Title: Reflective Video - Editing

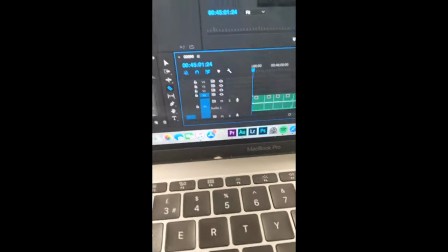[16:32]
So it should be quite easy for me to navigate.
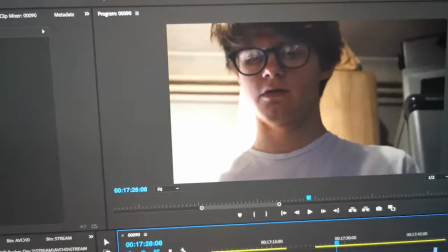[16:37]
There was one major pickup that I had to do, and I'll show you what it is real quick.
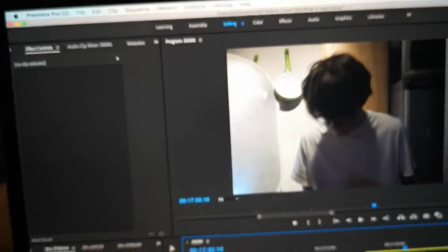[16:47]
So for that one there, we have the screen in shot,
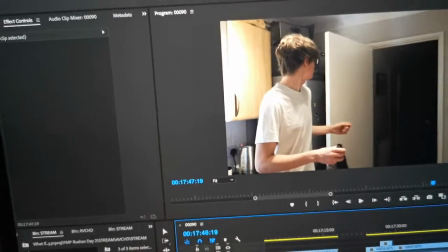[16:53]
and at the end of it, there's quite a dramatic jump.
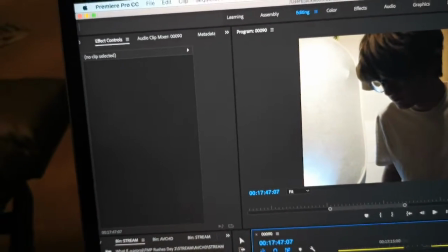[17:00]
So what I've done is, I watched it over a few times.
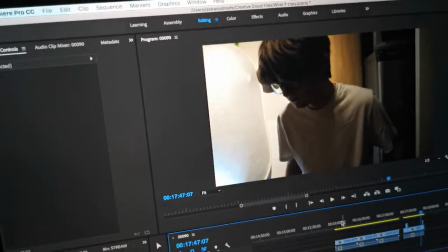[17:05]
I showed the camera operator the clip as well that I wanted to redo, and got a new one.
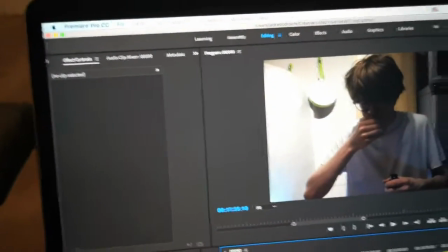[17:16]
Watching it back, I also think a closer up would have been better, as I think it would show the character's emotions better.
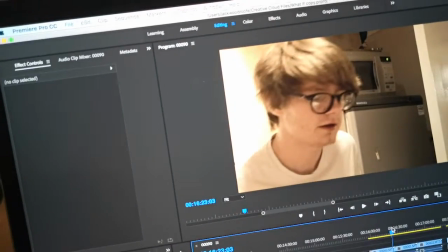[17:25]
And to avoid the jump, I'm making it so he looks at the end of the shot as well.
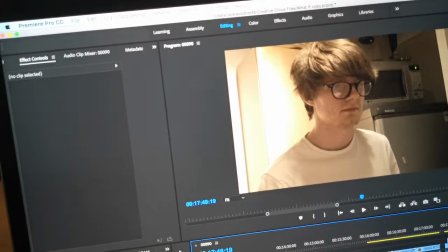[17:32]
So that will go to the bit where it's looking at the cup.
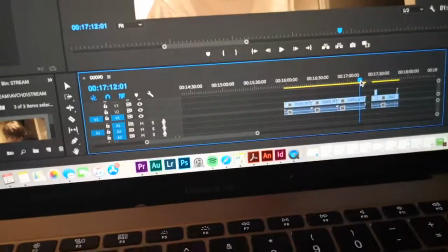[17:39]
And I did 3 takes of it, so I'm going to go through and cut it down and pick the one that I think would work best.